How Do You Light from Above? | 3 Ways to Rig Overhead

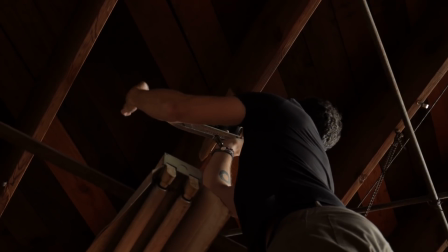8:09 And that's got a safety on from the light to the C-clamp in case the light knob would come loose.
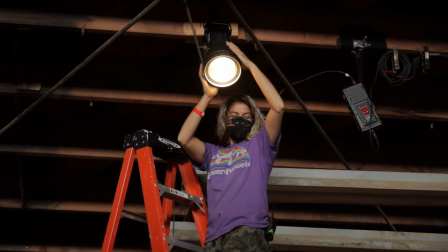8:16 The light can't fall. It's still attached to the C-clamp. And you have a clean, clean rig. Yeah. And then they added that Fresnel lens in front of it and the barn doors.
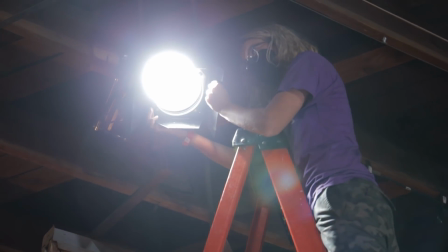8:26 The Fresnel really concentrates that light in a beam directly behind the person's head.
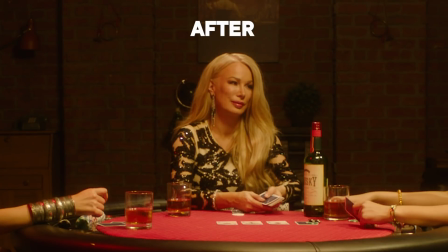8:32 And then the barn doors close it up a little bit so it's not spilling all over the ground. So for the Orbit shot, I wanted to have this in frame.
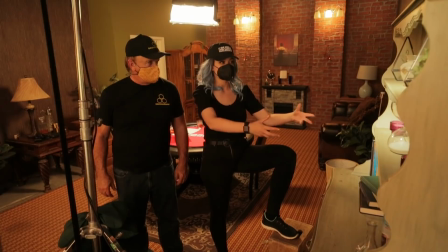8:40 It wasn't in frame in the wide, but now that it's here, I wanted to add a little bit more light to this bookshelf.
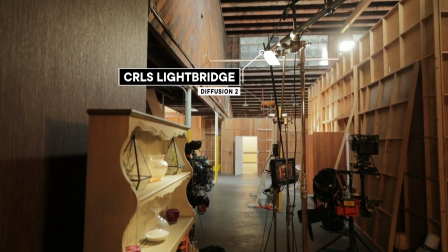8:46 So we decided to use a light bridge. Which is a high-quality mirror reflector.
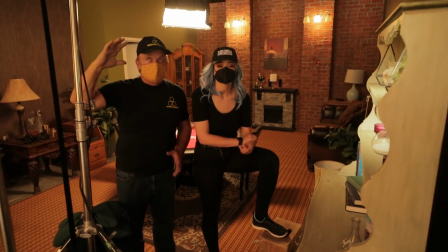8:52 And they have them, I think, from 6x6, maybe up to 2x2. And what's nice is this, as you can see, it's very lightweight.
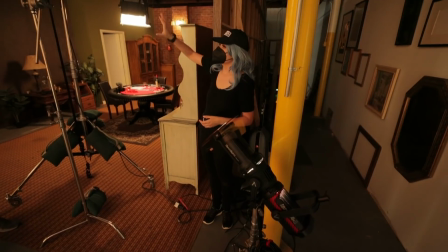8:59 It only takes a C-stand supported. I really like that it's right here because otherwise we would have had to rig this entire light up there.
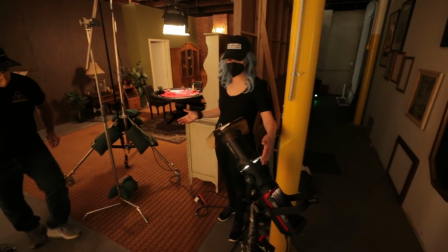9:07 And it's a lot. It's the 300D2. It has a spotlight mount on it and it has the CTO on it.
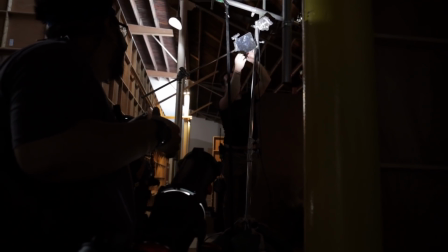9:14 The CTO is just to warm it up a little bit because when we bounce it and then it goes on to the furniture,
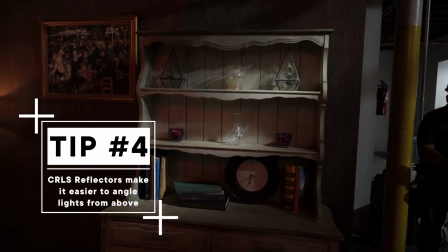9:21 we want it to be warmer to match all of the rest of the other lights. And what's awesome is that it's like so small, so you can definitely control that little spill.
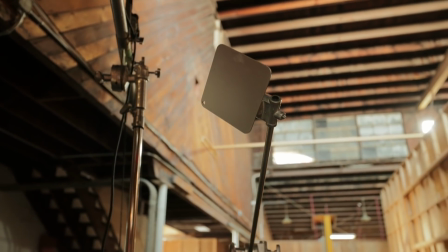9:30 It's like a little slash. In days before, we would go to the store and just buy a glass mirror. Yeah, just straight up here.
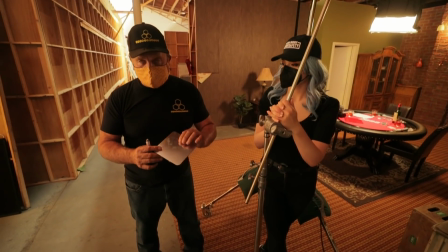9:35 And if you dropped it, we'd all hear it and it'd be in your mirror. This has a nice little mounting tool.
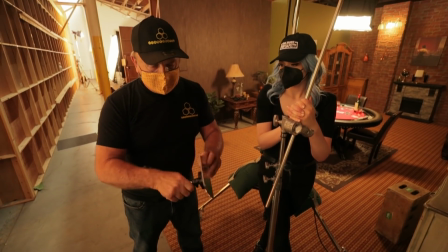9:41 It just slides in. You tighten it right here. And now you can put it into a C-stand or screw it to the wall or whatever.
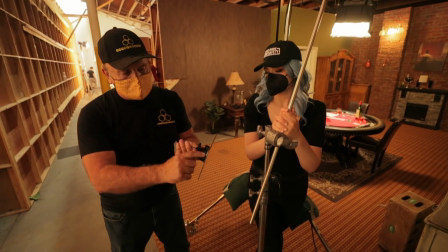9:48 Yeah, baby pins. It comes with this already attached and then these things just slide off. In order to add a little bit more atmosphere to this, originally I wanted cigarettes and like little smoke coming up from the cigarettes, but we couldn't get those.
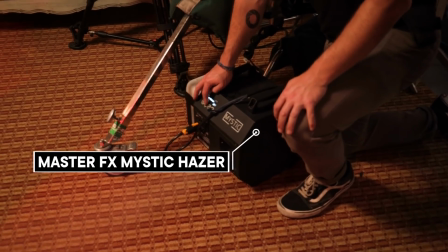10:03 So instead, for atmosphere, we brought in a hazer. This is the Mystic from Master Effects. And we just ran it at full power for about 10 seconds and then just wafted it through the whole environment.
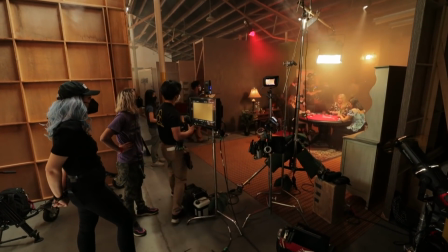10:15 And after it settled, it just looked beautiful, diffused, and it really gave a glow to those highlights.
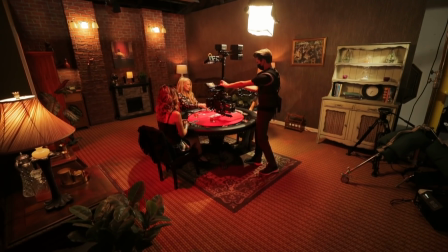10:22 Three, two, one, pull.
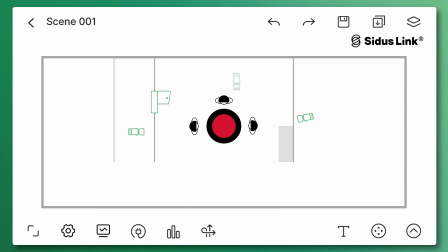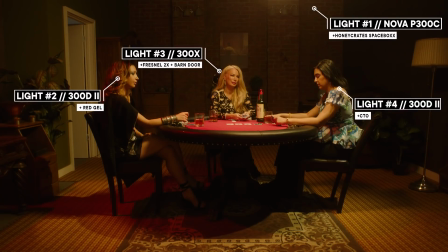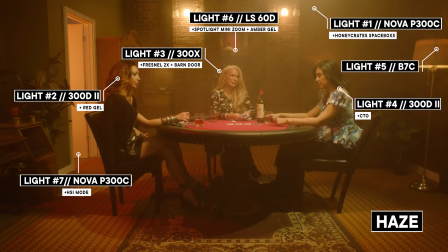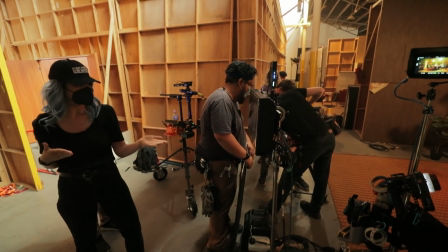10:51 All right, that dolly looks good. Let's move on to the Orbit.
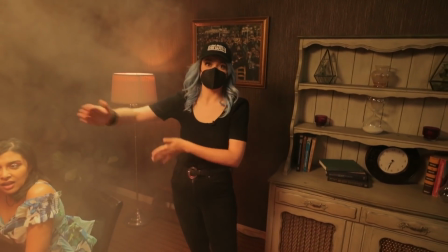10:54 For this next shot, it's actually going to be an orbit around the table to reveal who is the actual villain at the table,
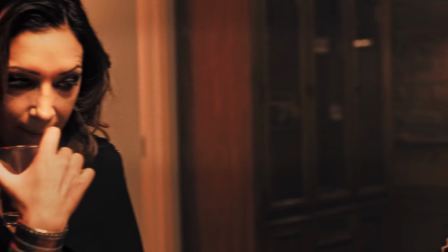11:03 who our lead character is suspicious of.
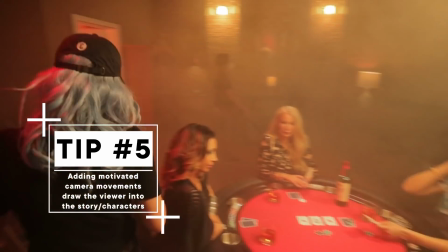11:06 And for that, we start with the least suspicious person of all, the friend who's just laughing and having fun.
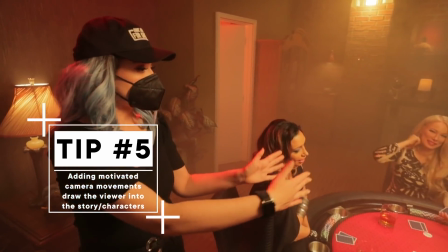11:13 Then we go over, reveal our lead character, and she's conflicted.
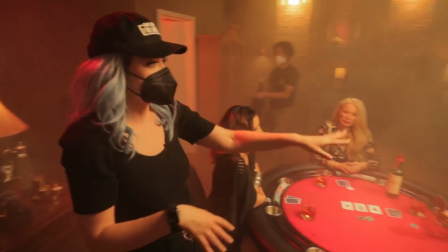11:18 She's like, okay, which one of you, which one of you? She definitely knows it's not her. So who's the villain?
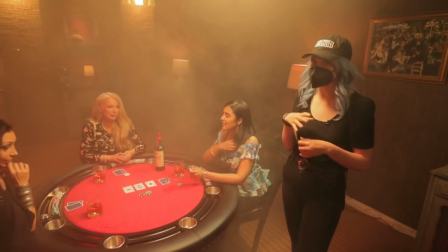11:24 right there and she's just nervously looking at her drink she's not sure
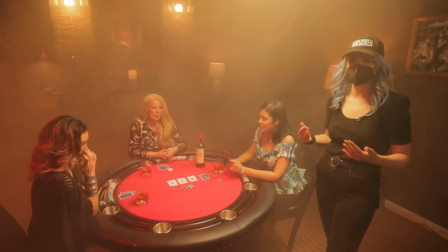11:29 about it so the whole point of the orbit is to reveal their personalities it's to
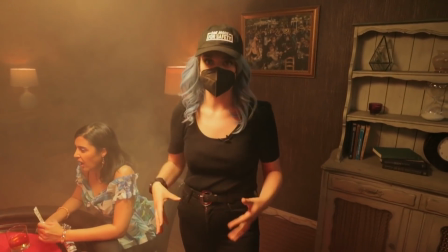11:34 reveal who we think the villain is and we're supplementing that with
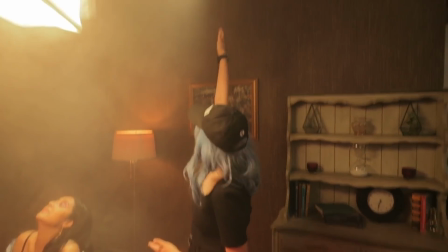11:39 the hair lights so her hair light is this orange glow which is just
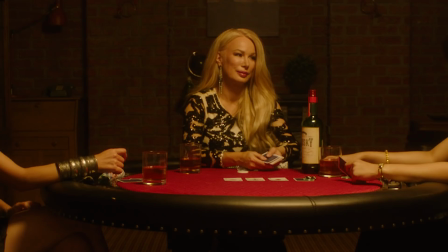11:44 like the rest of the lights in the room her hair light is another tungsten glow but her hair light is red because she's the villain.
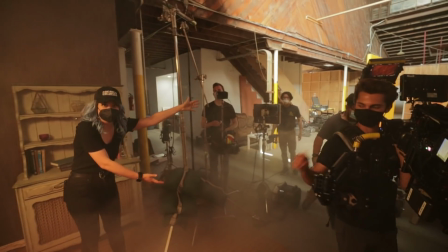11:52 This whole site is open. I mean, look at it. There's nothing here except people. We can't show it, right?
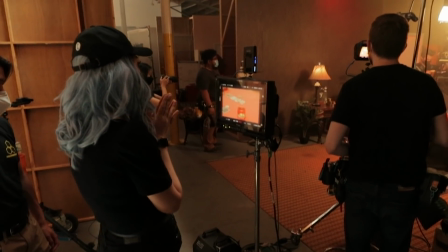11:58 So in order to have a more fuller orbit, we start at the table and then we tilt up while orbiting.
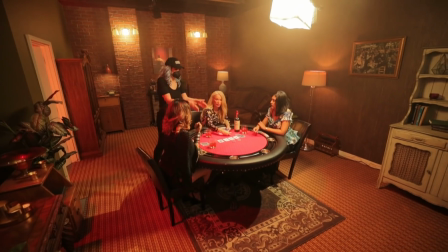12:04 So it's a multi-axis move. So we're looking down at the table. That's where we start, sort of over your shoulder.
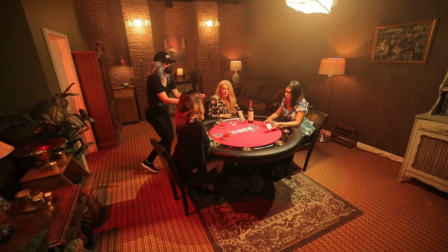12:11 You throw that green on there. And then we angle to your face, right?